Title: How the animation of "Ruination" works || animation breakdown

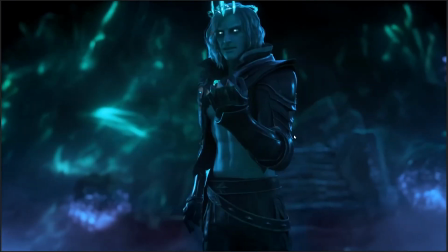(24:31)
So the storytelling of who Viego is as a character, like, just through the way that he's framed, just through the specifics of how the action plays out, there's a lot of storytelling going on for who he is, what he wants, and how he acts in order to get that. And
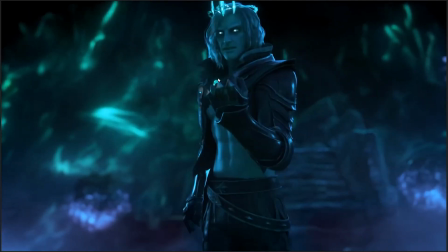(24:47)
I really like the effects on this ghost dash here, because what we basically have is, like, they generate the smoke effect over his body,
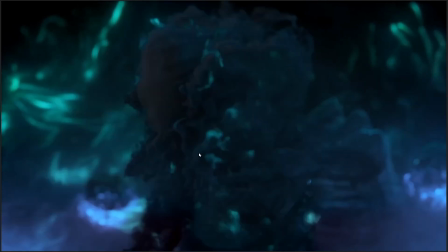(24:54)
then they dissolve his actual body, and then replace with this flash of green light for like 1,
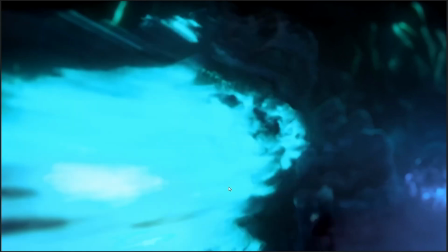(25:00)
2, 3, 4 frames. 4 frames is pretty much all we get.
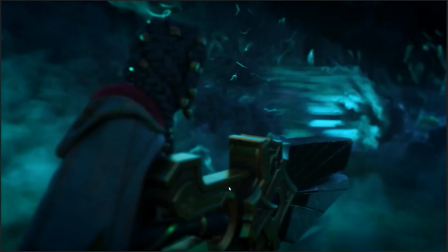(25:08)
Zoosh.
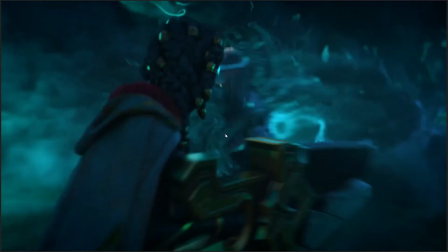(25:10)
And then we get like this smear that resolves into like his body reappearing out of the smoke. You can see how he literally just appears from one frame to another.
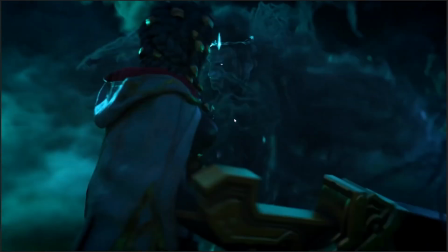(25:19)
There's no slow assembly here. There doesn't need to be one. He just appears all of a sudden, which again is what sells like that,
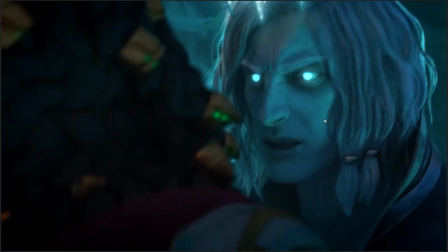(25:26)
like that suddenness of like, oh yeah, no, like a person would probably not be able to react to that kind of thing.
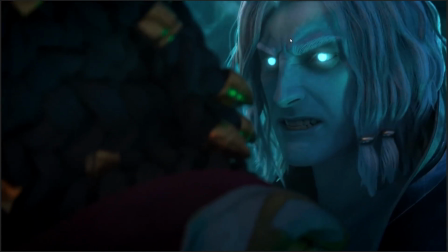(25:32)
And now we get like the facial expression.
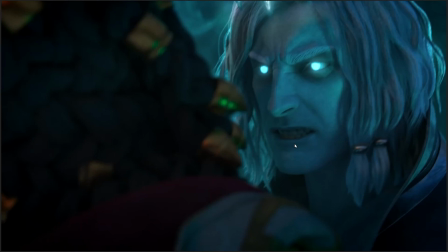(25:34)
And again, compare and contrast that with Tales of Runeterra shorts, where the expressions on the characters tend to be kind of exaggerated and cartoony. Even on human characters like Graves and Twisted Fate, like there tends to be a lot more obvious facial acting going on.
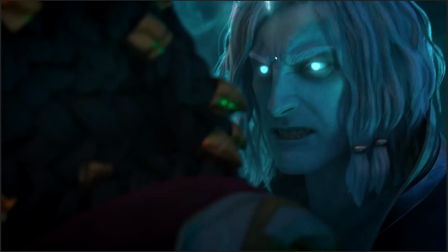(25:49)
Not that this guy is exactly being subtle right now, but like the little creases and lines in his forehead from like the eyebrows coming down and like him like you can tell that he's tensed up with anger here.
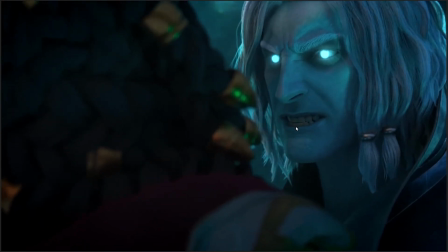(26:02)
The little curl of the lip as he reveals his teeth and pulls back.
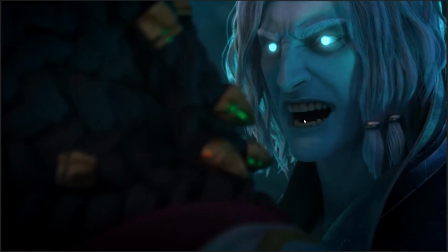(26:08)
There's like, she is my world. Like that.
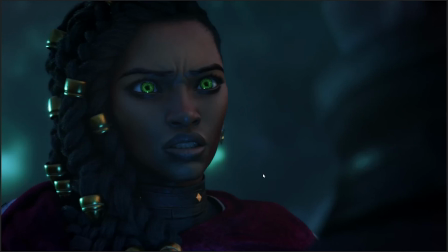(26:16)
And Senna like realizing, oh my god, this guy is an incel. It's like you can see the realization on Senna's face, right? Like it's not necessarily just that she's scared of him, it's that she's realizing exactly what kind of person that he is. That he's just told her, she is my world. I don't give a shit if I destroy all of Runeterra.
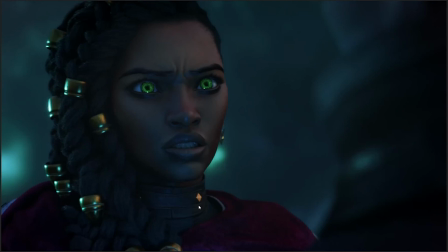(26:35)
I want what I want, and nobody is going to stop me from getting what I want, no matter how much that's going to hurt literally everyone else on the planet. Again, this is who Viego is, and Senna is realizing it. And again, this is not like a subtle expression as such, but it's a great deal subtler than,
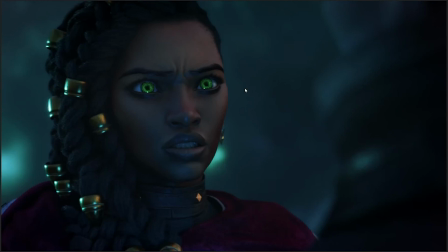(26:53)
for example, Tristana's expression in the Yordle short from yesterday when, like, Graves fires his gun and she's shocked at that.
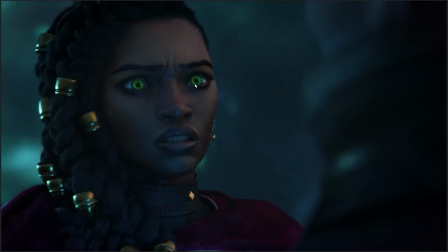(26:59)
That's a very different thing than from what's going on here,
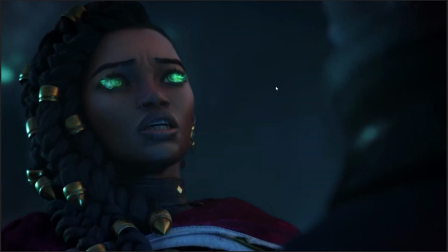(27:03)
as we see Senna realize just the extent to which this guy is creepy as hell and a complete lunatic.
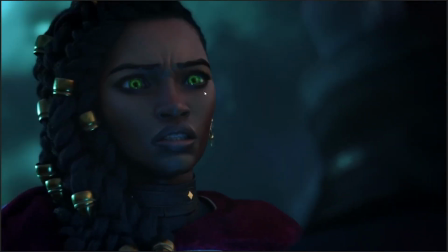(27:11)
And then, you know, the fading away. And that, by the way, is a lovely bit of subtle facial animation, because here she's looking at him and she's realizing,
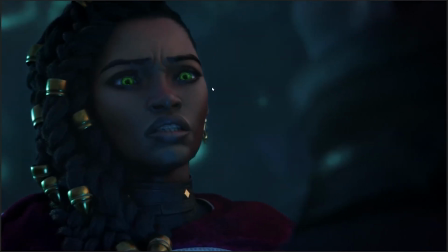(27:19)
and then as he begins to extract the ruined queen from her, you can see how she, like, you can see her eyes lose focus. You can see the little twitches of the, actually, again, let me zoom in.
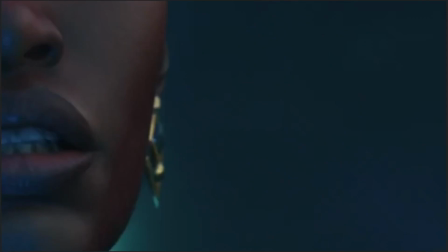(27:30)
I keep forgetting that I have a high resolution picture to work with this time, and we can actually go in real close and really see what's going on here.
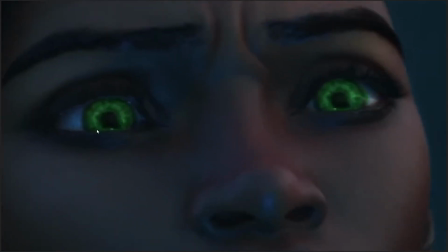(27:38)
You see that? You see that little subtle twitch of the lower eyelid? And then, whoop, that there.
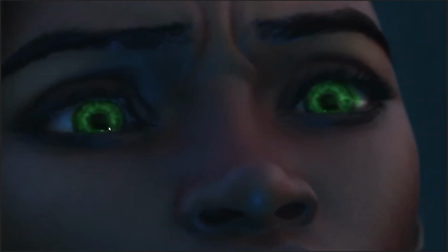(27:44)
All it is that. It goes from here to there, and all of a sudden she loses focus. All of a sudden you can see that like the clarity goes out of her sight. She's not looking at something anymore, and that's being sold even further with a slight, just a slight,
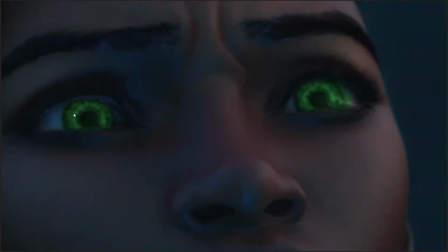(27:58)
you can see how the complete blackness of her pupils gets cast over with just a little bit of green here,
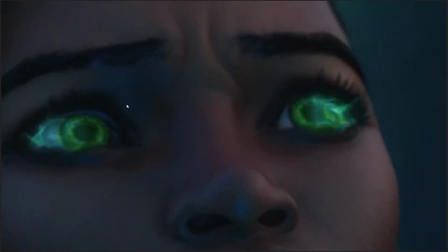(28:05)
just to indicate like that her stare is going blank. And then we get the lighting effects beginning to pour out, really showing that like she's completely,
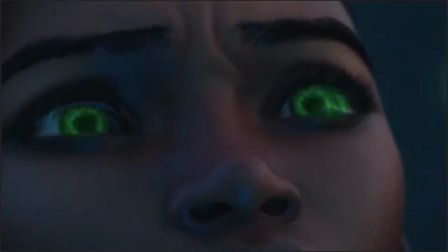(28:13)
like she's losing consciousness, essentially, that she's losing focus. And that's like, especially like the little eyelid twitches, there's
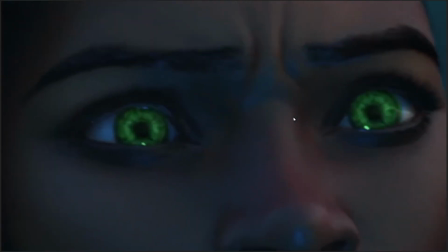(28:24)
just at the bottom there, sort of indicating that there's a weird tension going on with her eyes, like where she's trying to maintain control and losing it.
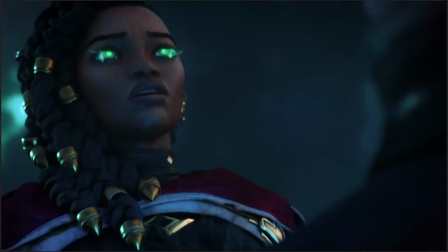(28:30)
That's, oh, gorgeous, absolutely gorgeous. And then more lovely visual effects.
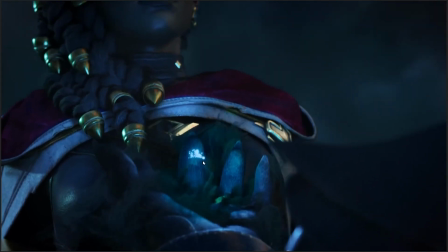(28:38)
And by the way, credit to the visual effects artists here.
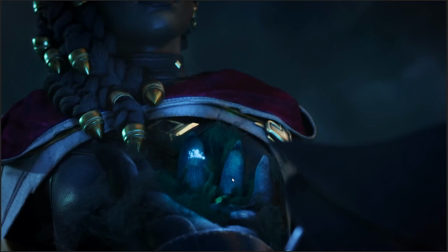(28:40)
Like I said, the smoke and the particle effects are probably like something you tell the computer generate X amount,
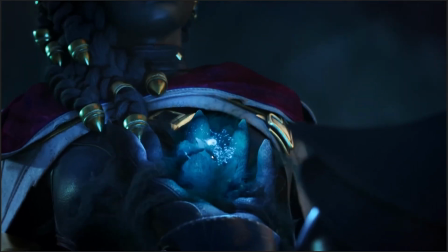(28:46)
like X number of particles here and stuff, but there's still a VFX animator who has to like manage,
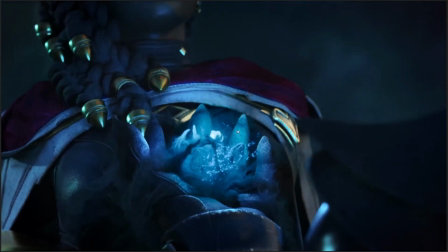(28:52)
even if you're using like an algorithm to say, okay, so create like, have the particles sort of orbit this central spot around here.
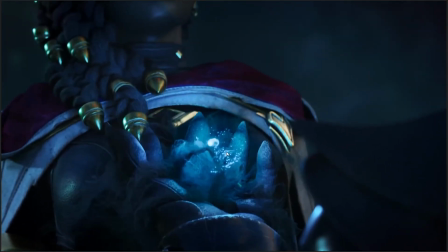(29:00)
There's still an animator who has to make decisions about exactly how that presents, manage exactly how those algorithms play out,
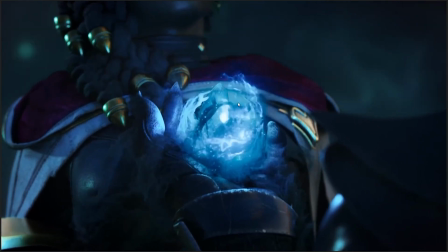(29:06)
and like manage stuff like how these tendrils of blackness sort of curl in all around the light orb at the front,
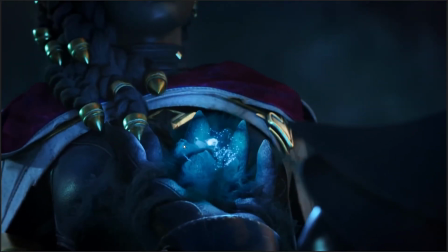(29:14)
as though they're like, you can kind of see how like the black mist is almost like it's seeking a way in.
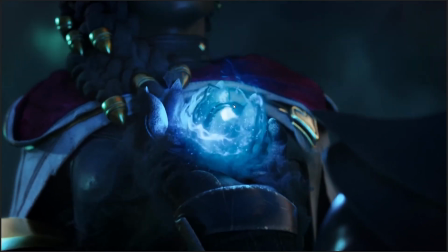(29:19)
Like it's like tentacles probing for a way to grab this thing they wanted because it's life force.
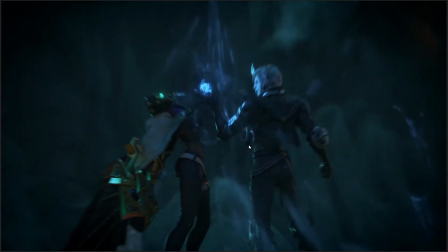(29:26)
And that's just like props to the VFX animators, because that's like, they did a really damn good job at this.
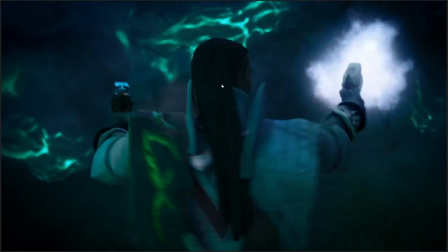(29:32)
And again, some lovely subtle facial acting. Lucian goes from blasting monsters with his gun, here's his killer face, to...
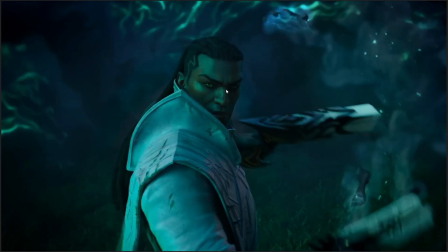(29:40)
And all it is, it's just that.
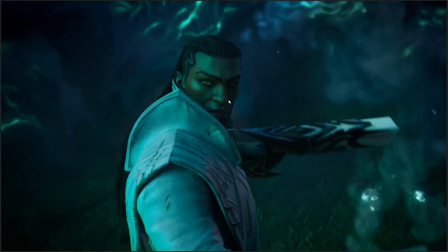(29:45)
it's that little raise of the eyebrows, opening up the eyes just a little bit more, and he goes from anger to concern and shock.
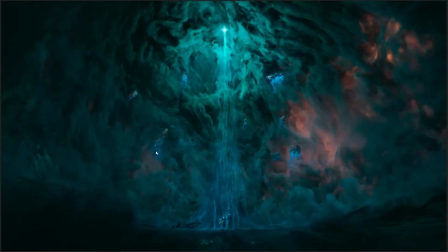(29:55)
And again, like, the VFX artists doing an absolutely brilliant job, because again, all of this flow, like, look at the visual flow of all the smoke here, right?
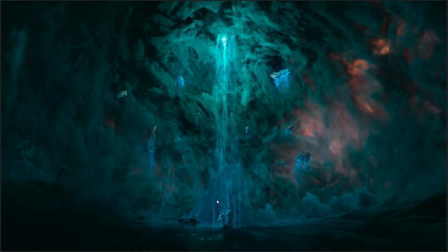(30:03)
We have this central light pillar coming up from the Ruined King and Senna, moving into the sky. So we have this flow of smoke moving upwards, and look how everything else in the scene conforms to enhance that.
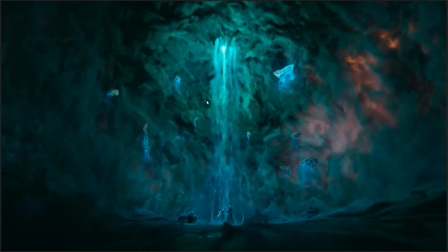(30:17)
Like, you have all this smoke from the ground, you can see that sort of being pulled up in the wake, essentially by convection.
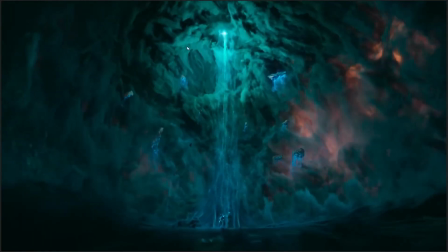(30:22)
And you can see how all the, like, the smoke out on the sides here and all of that is rising commensurate to that rising power.
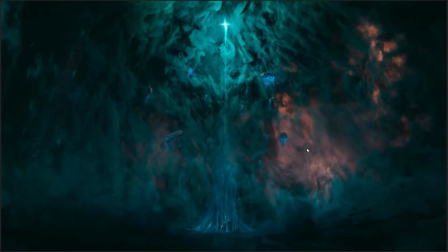(30:30)
So the whole scene has this lifting feeling to it, really sort of giving you the sense of, oh, tremendous power is being unleashed here. Which again, some VFX artist and a director had to make some conscious decisions about making that happen.
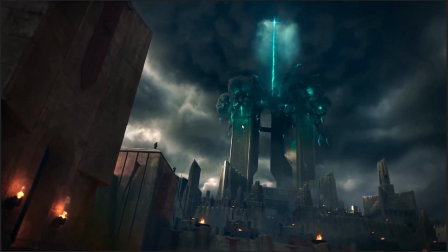(30:44)
It doesn't happen automatically. As the Immortal Bastion bursts out into smoke and devils,
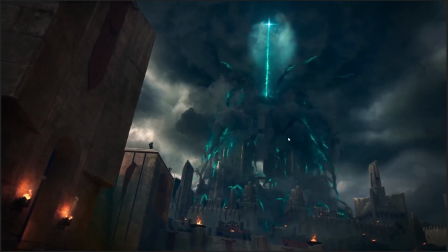(30:52)
and I'm gonna have some theories about what exactly is going on here, sort of in terms of lore mechanics,
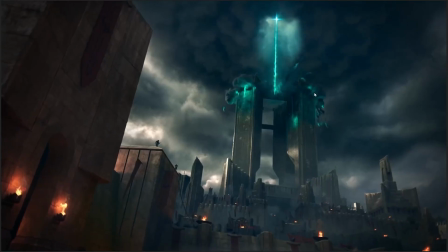(30:59)
in a later video, but suffice it to say that the Immortal Bastion especially has some pre-existing connections to, like, the undead and undead warlords who want to take over the world. Like, that's a thing that the Immortal Bastion is familiar with through Mordekaiser.
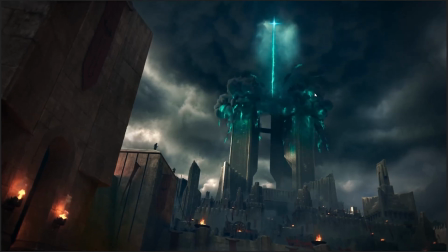(31:14)
Whether or not there's a Mordekaiser connection here, and I do have to wonder, like, what does Mordekaiser think about this other King of Death showing up and doing, like, trying to take over the world with an undead army? That's his thing. Like, he's basically stealing Mordekaiser's whole shtick. Is he just gonna sit there and take it?
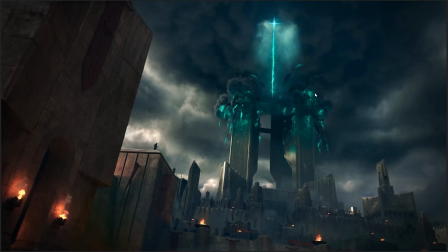(31:30)
Is he just gonna, like, the guy showed up to the party wearing the same dress, dude. You should at least say something.
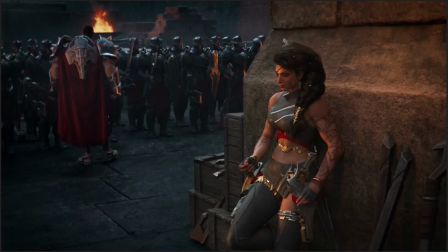(31:35)
Someone has to change, surely. Anyway, we cut to my girl Samira, hanging out, just being her, being cool, being too cool for whatever the hell it is Darius is doing with the Trifarian Legion back here,
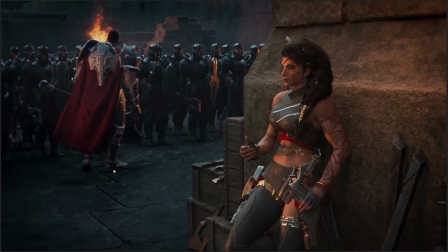(31:47)
probably doing some kind of inspiring speech to them about why it's good to die for an empire or something,
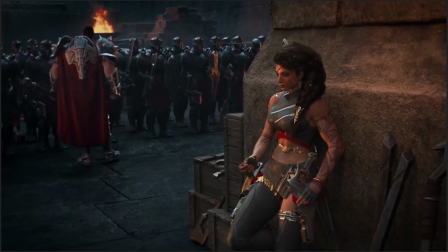(31:53)
which it isn't, but we'll let him have it. We'll let him have it, the poor boy. I love Samira's character design. I've talked about that in the What's the Deal video already, but she's like,
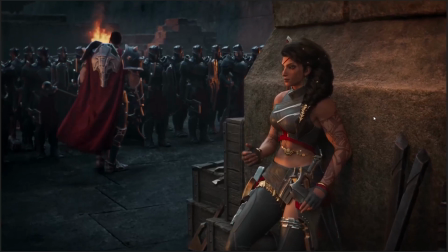(32:03)
yeah, if you're gonna have, like, the sexy hot lady with a sword thing, then Samira is just such a good damn way to do it.
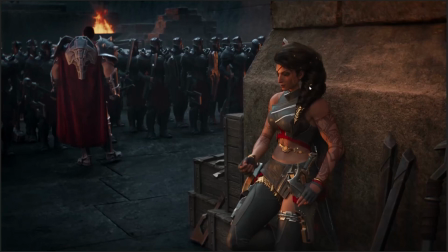(32:09)
And notice, again, the physical staging of the scene, because knowing absolutely nothing else about these characters, who would you, like, take a look at them and try and see, okay, imagine what would your first impression of them be if this was the first image you saw of Samira and Darius ever.
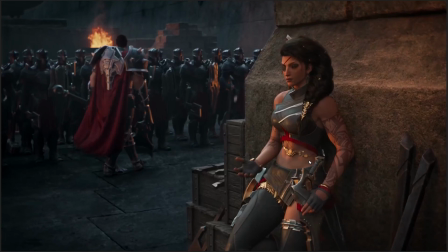(32:28)
If you'd never met them before, you didn't know anything about them, what would your assumption be about who she is relative to him?
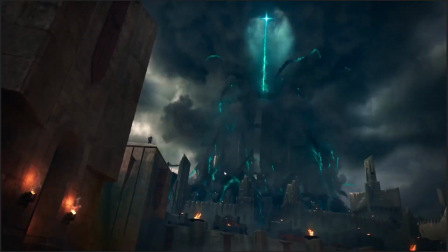(32:35)
And, like, what kind of relationship she has to her environment? Because take a look at this.
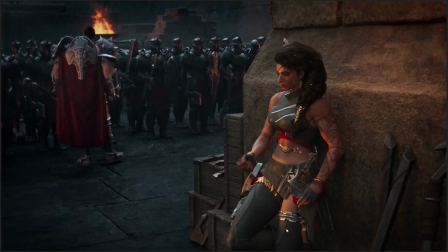(32:40)
That wall right there. Samira, in the image, first of all, she's lit differently than the other characters. Like, all the Trifarian Legion back here are mostly black.